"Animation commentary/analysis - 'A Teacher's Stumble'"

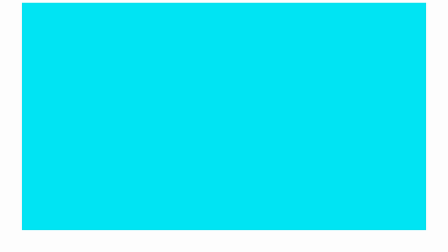Hello, welcome to this is the first animation in the third and final year of university.
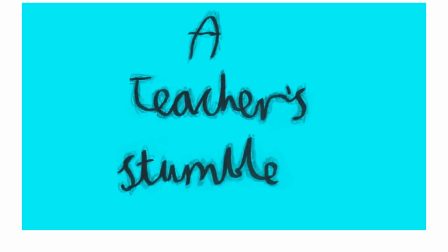So yeah, let's play the film as we make a start.
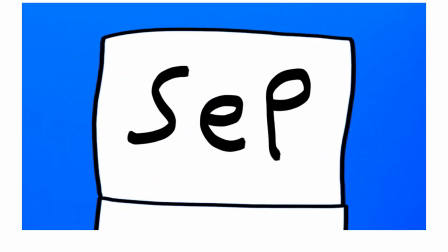So the brief for this one was to go for a film that helps promote a certain issue.
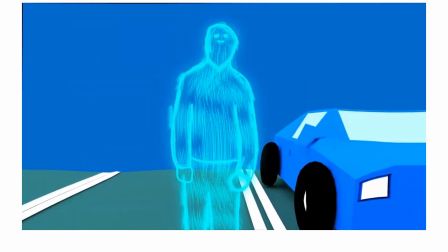I wondered if this was like an optional brief, and no, I could be thinking of the wrong thing actually.
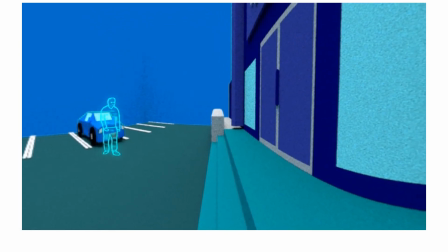But yeah, regardless, animation that highlights, an issue that should be highlighted more.
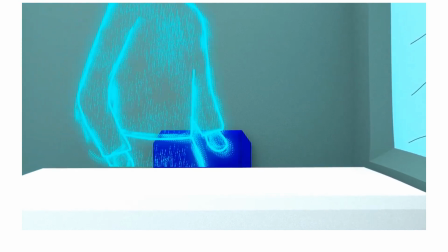And I decided to cover the stressful, how stressful they could be for teachers to teach students,
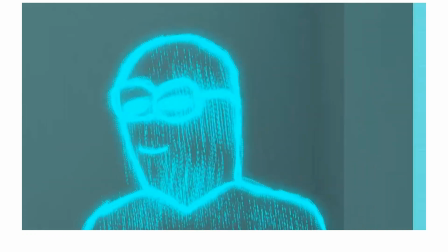and yeah, because it can be like a bit more serious as you'll see later on with the statistics.
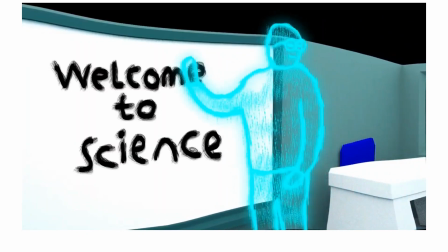Um, so yeah, and in my school days, I remember seeing certain teachers struggle, and so
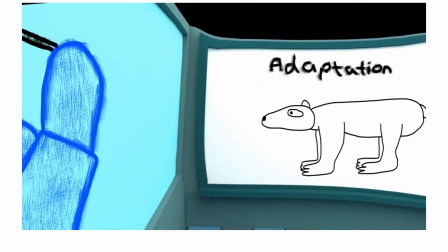yeah, just trying to remember, how that goes, and then just applying that to the main character who's the teacher,
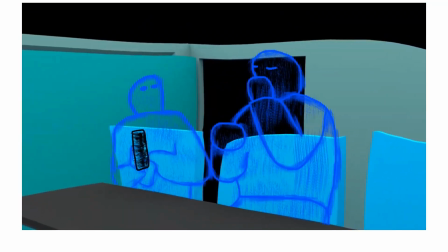and then um, so yeah, um,
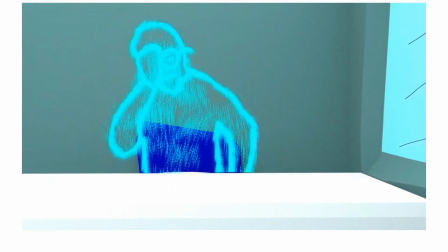and also with the style, because after being impressed with the RSA with the mixture of 2D and 3D,
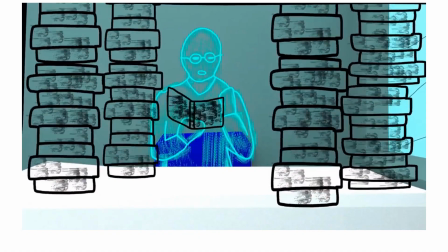I definitely wanted to carry that over again, but in its own different way. For instance, the color scheme is a lot smaller, as you can see.
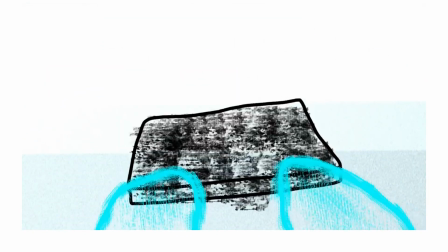There's a lot of rotoscoping and
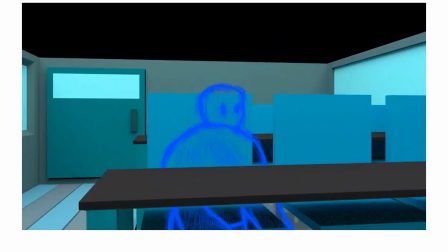interaction with 3D, and not to mention, oh yeah, the best shot in the film.
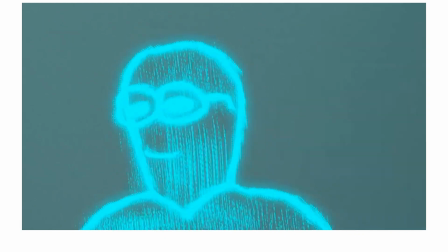That was it was so good that they were like, do more of it.
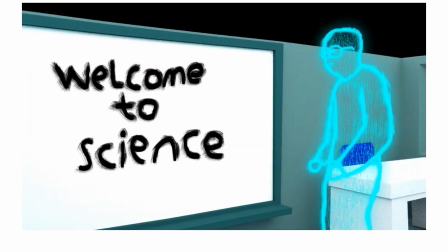But it was suggested to me first, but to do like shots with a moving camera because um,
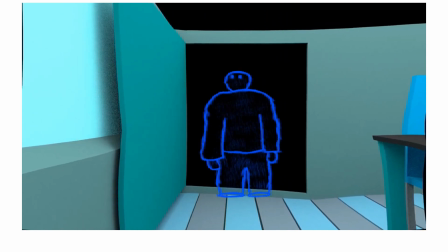if I'm just watching the shot again, because I remember asking someone to help with the shot,
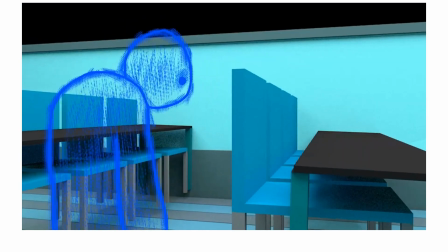to go from the side to the table to the front, and I just remember thinking, how would that work?
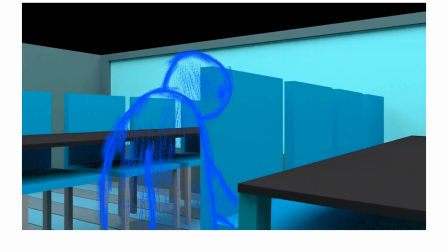But I managed to squeeze it in, so the camera turned, and there was also like a pen tool to help the
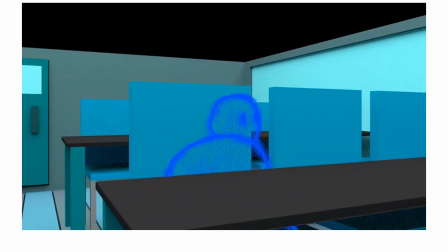him fit in, properly, so because without the pen tool, layering the segments, this layer would just spin on in front of the table, but thankfully not.
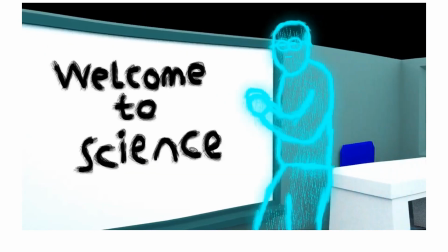But yeah, it just resulted in one of the best things, one of the best shots, and not to mention,
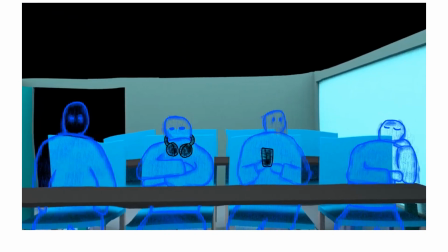I'm always going to say that I think this is probably my best animation.
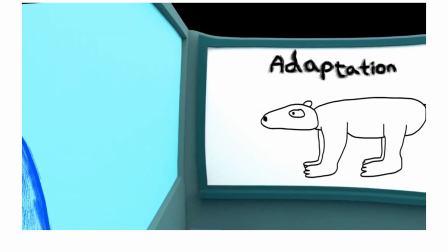Yeah, because putting the rotoscope in that 3D
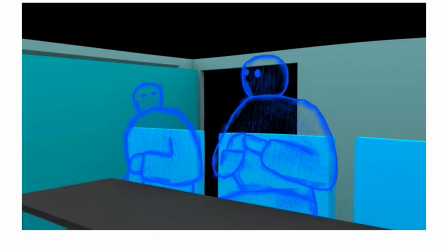motion shot alone is one of the greatest feats I definitely achieved as an animator,
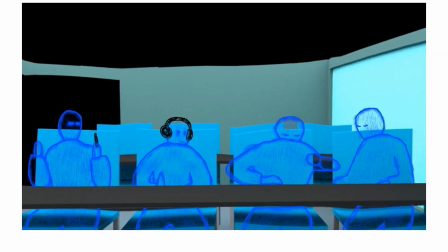and there's a whole heap of other highlights as well.
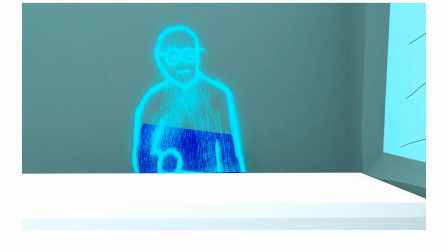Because yeah, as you'll see later on, yeah, because another piece of feedback was, well,
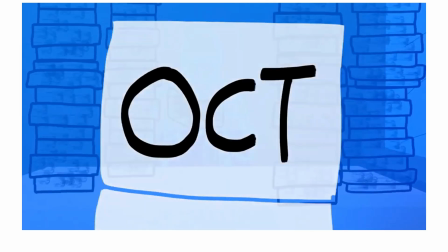you will definitely need to showcase something to highlight the stress of this job,
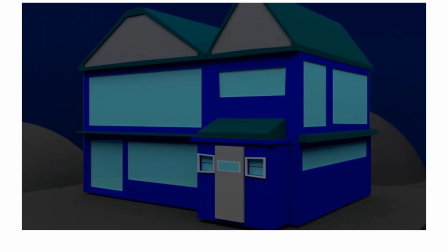and so this is where I thought of the nightmare sequence, which because yeah, the first version of the film didn't have this.
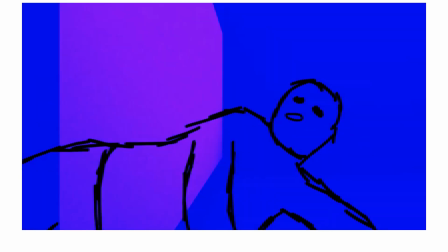I think I got a first cut of this thing somewhere.
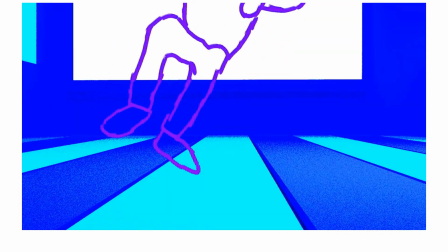But yeah, just after the nightmare sequence, they were like, "Oh, you're definitely the best moment," and then they liked it so much, they were like,
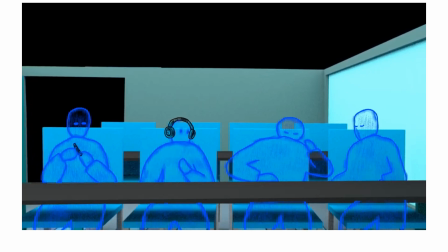"Oh yeah, you can do do it again," and then that's where like a second
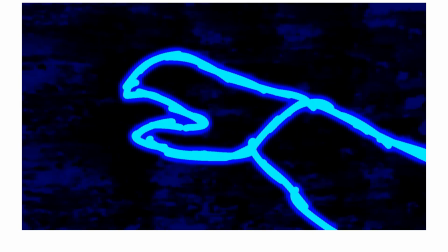dream was done. Yeah, there it is. Yeah, just a slightly more positive dream.
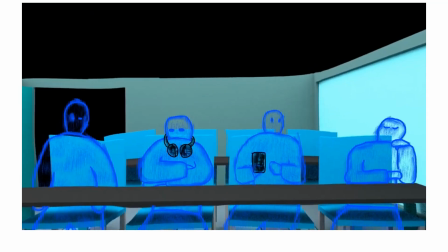Um, Anyway, let's analyse the film.
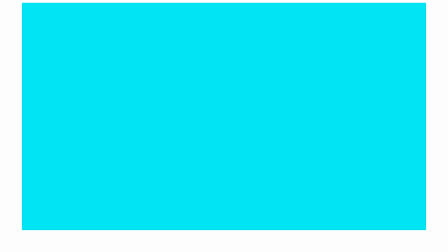I used to get confused between stumble and struggle, but it's definitely stumble.
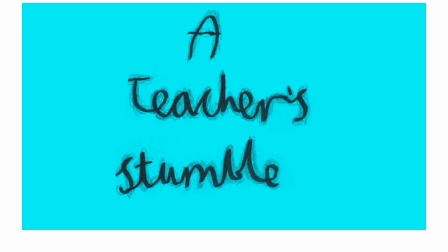Even right here, it's a pen and pencil scribbled in front of green paper, and with a green screen effect, it's removed the green background and resulted in this quite authentic writing.
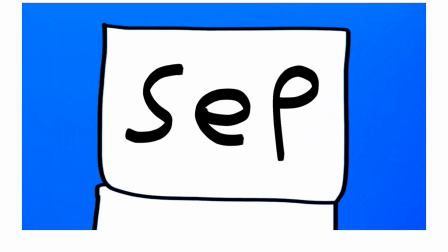Once again, the university really liked the texturing. And then, okay, here's a calendar.
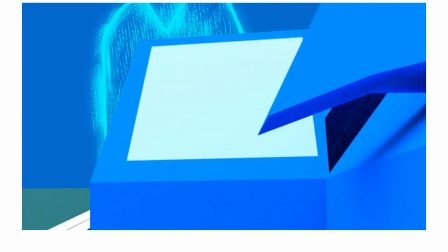It's a bit of looping there, not great, but oh well.
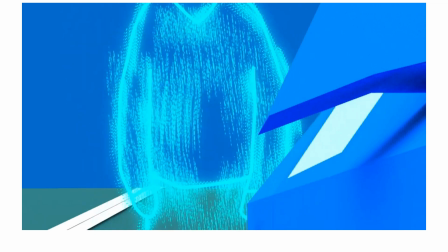Cool interaction with rotoscoping and the 3D model there.
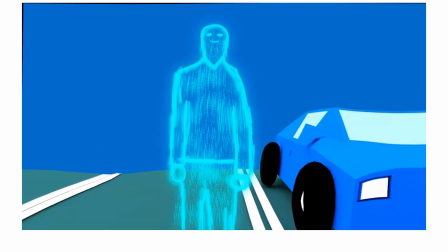You can also notice that the puppet tool did stretch the areas around you to just give a bit more motion to the frames. It's not my favourite thing, and it works sometimes. I guess I could have done it a bit more selectively, but oh well. Also, this land, there's just a very close-up horizon.
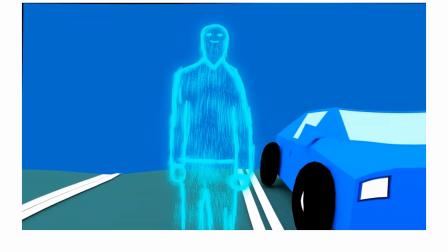You can see that this is just like the very long car parking space, but yeah, it's not very convincing. I like the car though. The car design's rather neat.
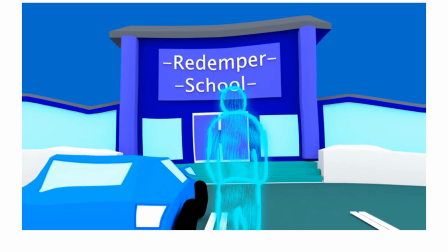Um, oh yeah, I think it was starting to play off the word redemption almost. To help redeem yourself. Yeah, I think that's the idea. School building's simple, but works as it is.
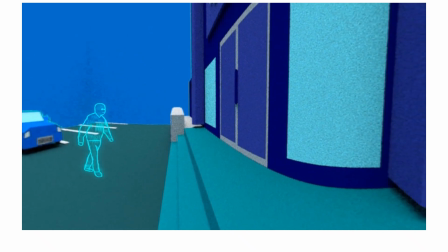And then here's me trying to go for another, because after that really cool 3D shot moving with the character, it was just doing it a couple more times.
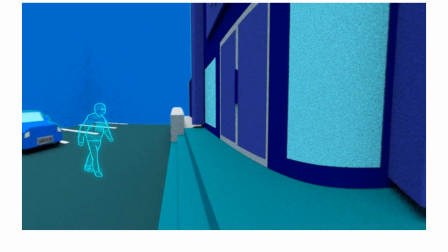But in this instance, this is actually a 360 frame, which is then wrapped almost like a VR thing, and the camera goes around as the character walks sideways like this. And yeah, I think it does move forward and back a bit.
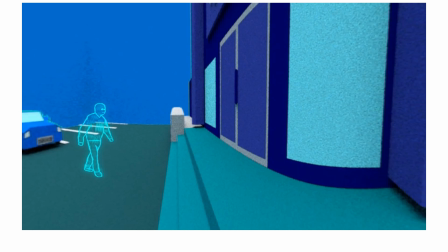What did the number plate say as well? Try and have a glimpse of the number plate.
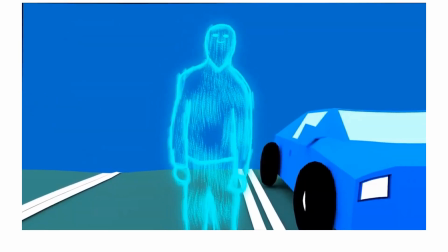I don't think you can see it.
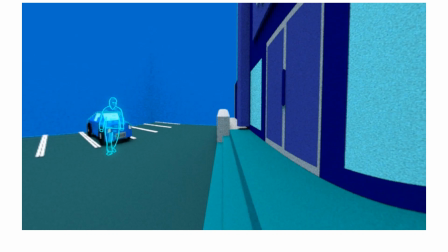Sadly, no. I hope I lost it somewhere.
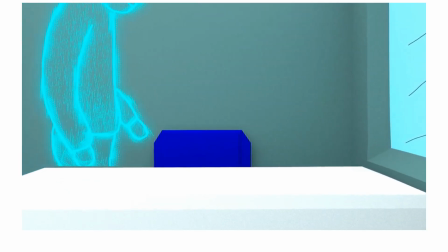Anyway, so he's making his way. This is his desk, and yeah, the pen tools help drop the desk, and you can see it sit down.
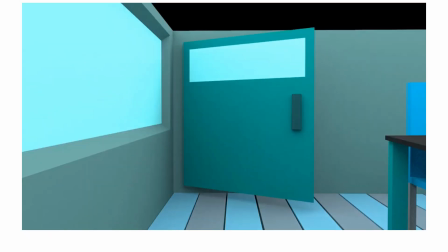And I think the glasses I just drew on.
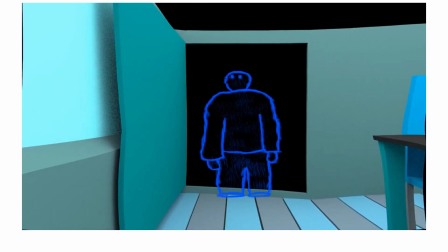I think the glasses were drew by scratch, and not to mention there's a lot of difference between what the adults look like. This is what the kids look like. And even right here, the kids are a bit more stumpy and dark blue.
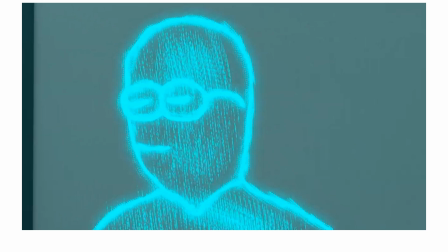And because they're also just going to be just a simple outline, but then that's where the improvements was, or maybe you definitely need to add more texture, and so that's where I decided to roughen the edges, add details to fill the gaps, just fill all of that blank center parts.
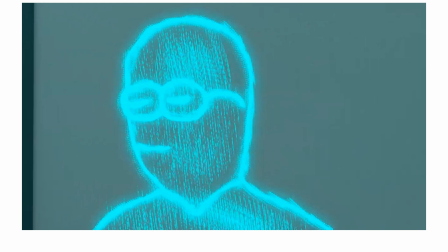Hence why it's a bit more scratchy, and yeah, it's a glowing effect as well, so they look quite appealing.
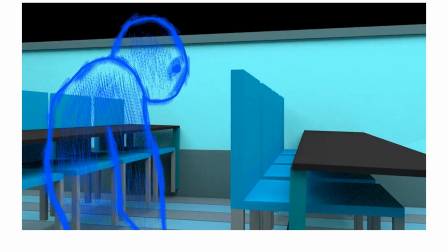That's another 3D shot, so just going from the side to the front of the face as the camera turns, and then once again by shot in the film.
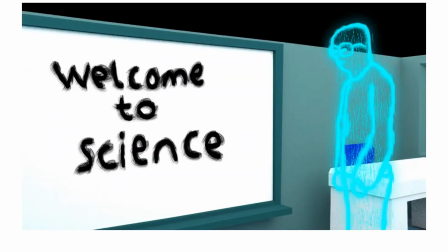I always use that in my show reels. The classroom's okay.
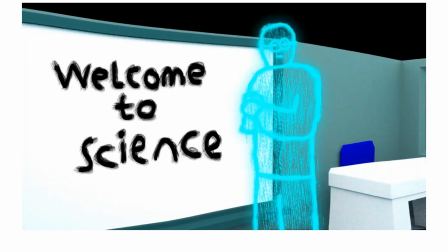It's nice straightforward setting, because even the floorboards, if just going back quickly, it's
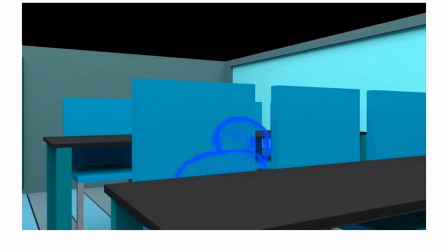there's a minor extrude tool to make each slab pop out a bit. The ceiling is a bit dark.
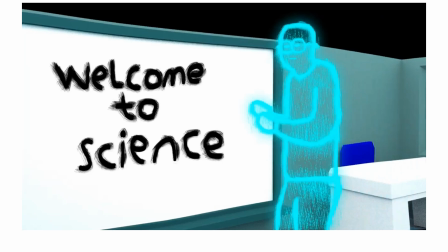It could have been like a brighter colour instead, because it just almost looks like a blank room, but never mind.
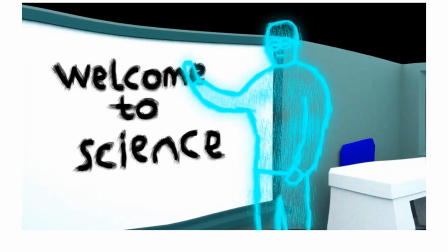Anyway, also the writing's sketchy again. I think that was digital, unlike the title, although it's looping, but never mind.
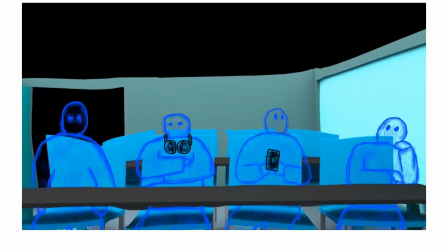Even more rotoscoping. I think I just saw a bit of a flash there, never mind. And I think the interaction with these objects aren't great, as you could see there.
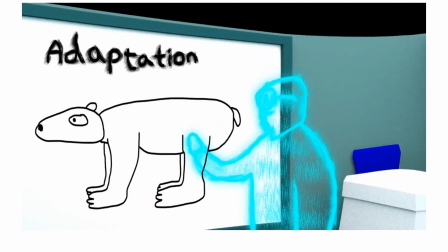It's not looping, but a lot of objects are black to make them stand out. And so, alright, here's the first science lesson.
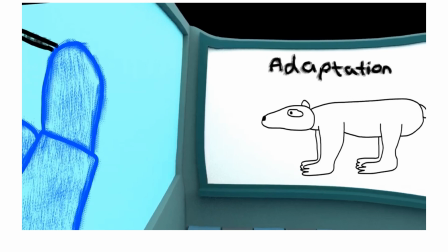The polar bear could have been detailed as well, but I suppose it's just a normal pen drawing.
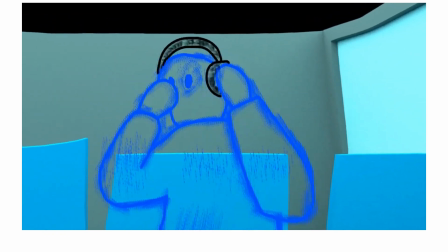And then one of the kids wearing the pencil. One's decided to put their headphones on, or earmuffs rather, and that one's being like,
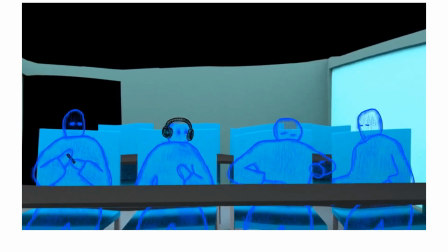"Hey, look at this," and so they're all just like distracted and laughing with one another.
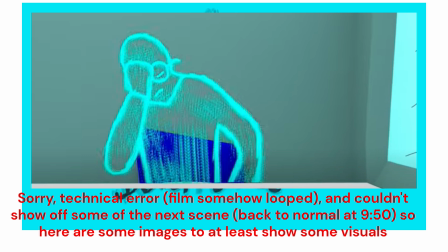And then you have the zoom in. I don't think the zoom in was there before. Not to mention the polar bear's got a bit of a gap. Never mind. Anyway, the teacher's had enough, and he sits back down.